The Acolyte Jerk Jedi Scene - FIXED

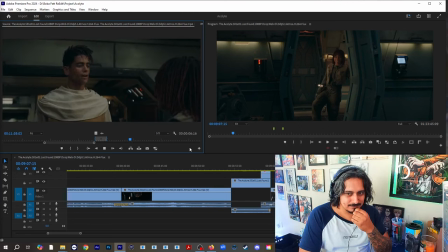7:50 finally passed your trials I made night two years ago so you see that's like this as an impression as like yeah I made night like hey I just
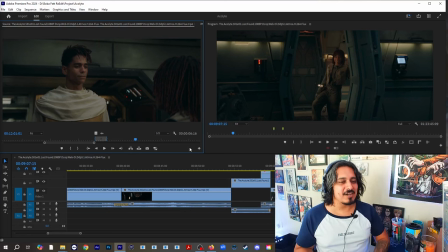8:03 became a jedi and and his demeanor is not one of a jerk and just because this is the first impression that we have of him being like with a with a caring demeanor you know like still with that with that poise of a jedi it becomes a much better first
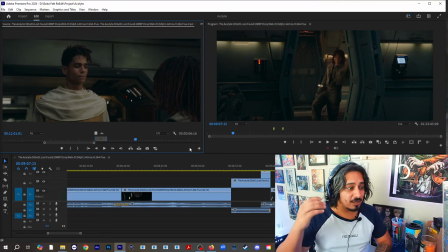8:20 impression as of him trying to like control the mind of an innocent bystander
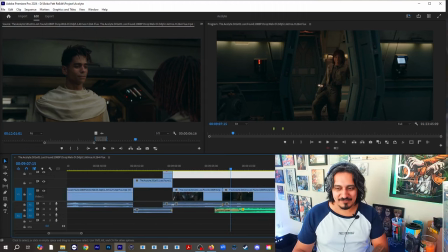8:25 and because i wanted to emphasize the fact that he's a jedi i decided to
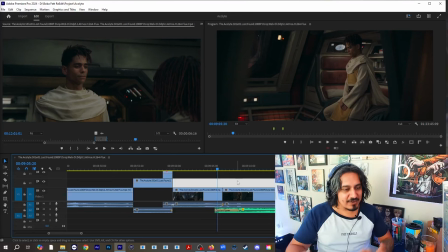8:30 add subtly the theme of the force in the background just to kind of accentuate the fact that we are meeting a jedi.
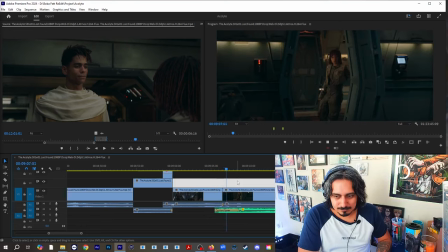8:39 George?
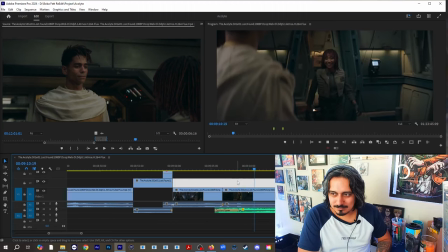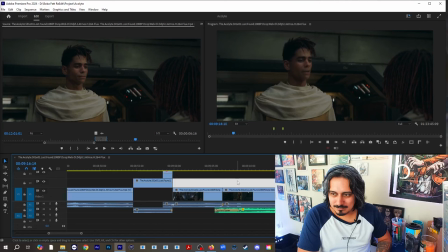8:46 You finally passed your trials. I made night. Two years ago. Never thought I would see the day.
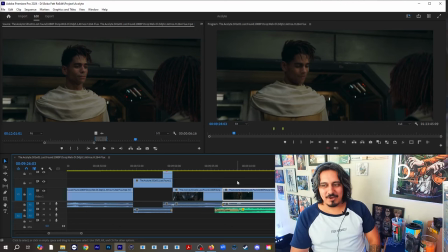8:58 You see? So now it becomes more of a gentler transition.
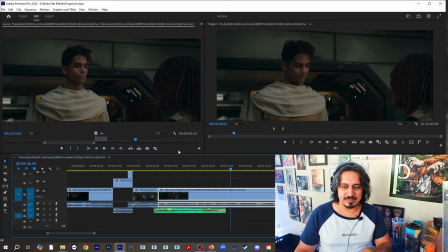9:04 Now, let's continue with the scene. Let's see what happens later.
Gorpstack is about as far away from Coruscant as you can get.
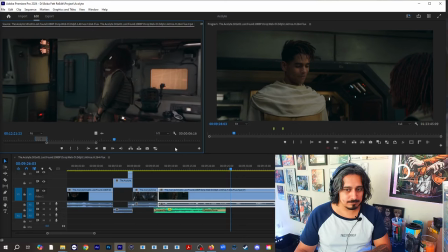9:17 So, what are you doing here then? I just wanted to pay your old friend a visit.
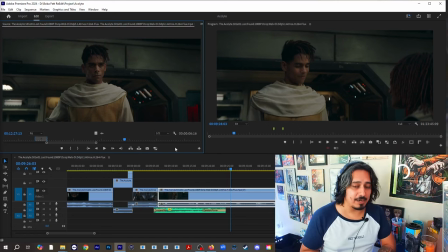9:26 So, obviously, we are about to find out that someone is looking for her, right? So, that's why we have this reaction. but he just said something very
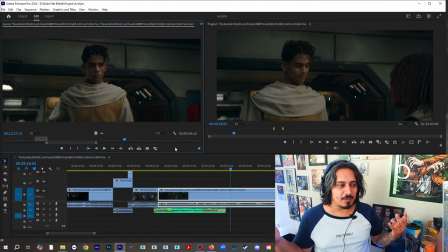9:39 important hey you're as far away from home as possible so we can already like we
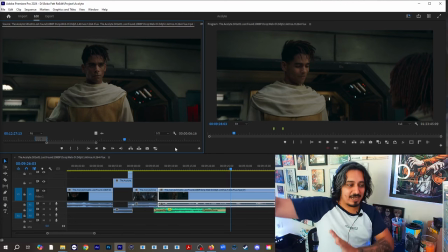9:43 already know that she's kind of like a runaway they know each other we with this scene we've already established that they know each other that she has some sort of connection to the jedi she used to be friends with the jedi and that she's like really far away from where she's supposed to be all
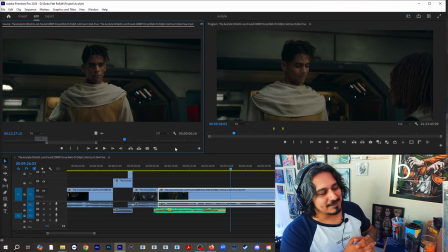10:02 of those things that we kind of already established with the scene that we cut away we have them here so there's really no reason to have the aliens the the aliens dialogue and especially we fix a little bit of his image now this is this is the important thing when she
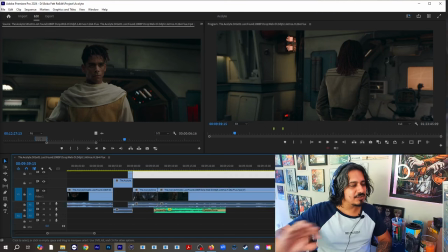10:20 goes to reach out i have this little subtle like music to kind
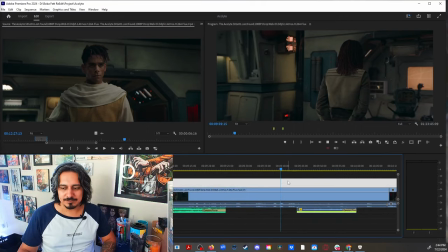10:25 of like emphasize like a little bit of doubt in here then we
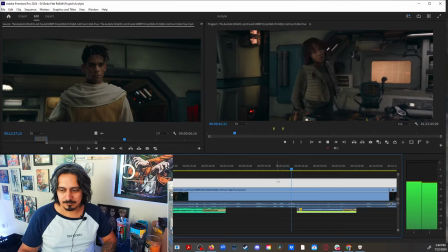10:30 just wanted to pay your old friend a visit
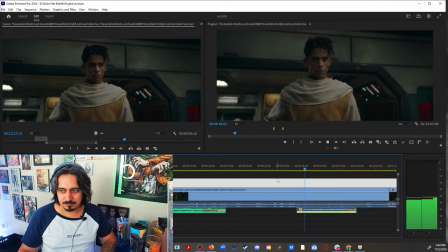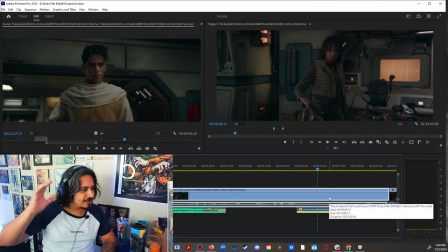10:37 you hear in the background just subtly just
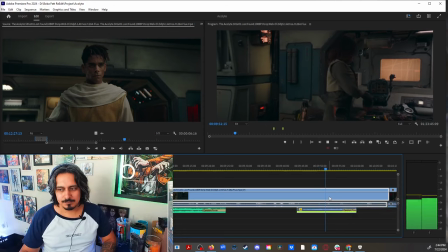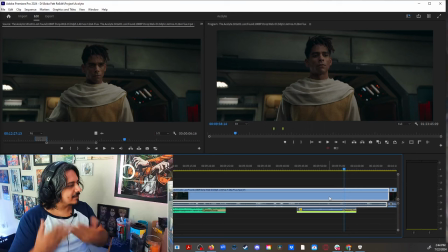10:47 what's going on york so obviously because that was a reaction that she wasn't expecting she goes what's going on this this scene is very important all right so let's continue you the
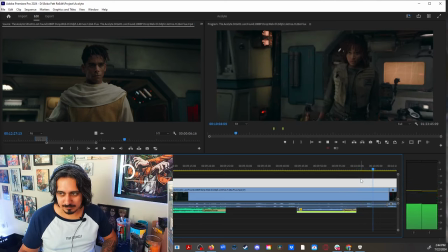11:03 padawan walks in i think it's best you take a seat best you take a seat now let's go to the original
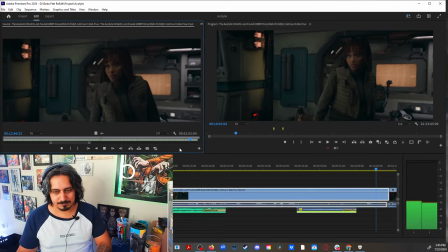11:09 scene so
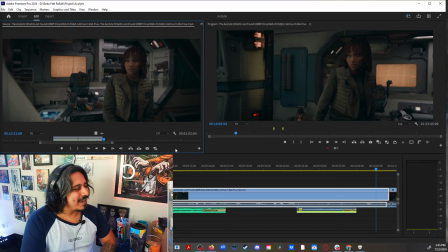11:13 how long have you been a mechanic and here we have this part that again kind of makes the jedi look like assholes like legit and that's a problem that we have like throughout the entire series that the jedi kind of look like jerks like really just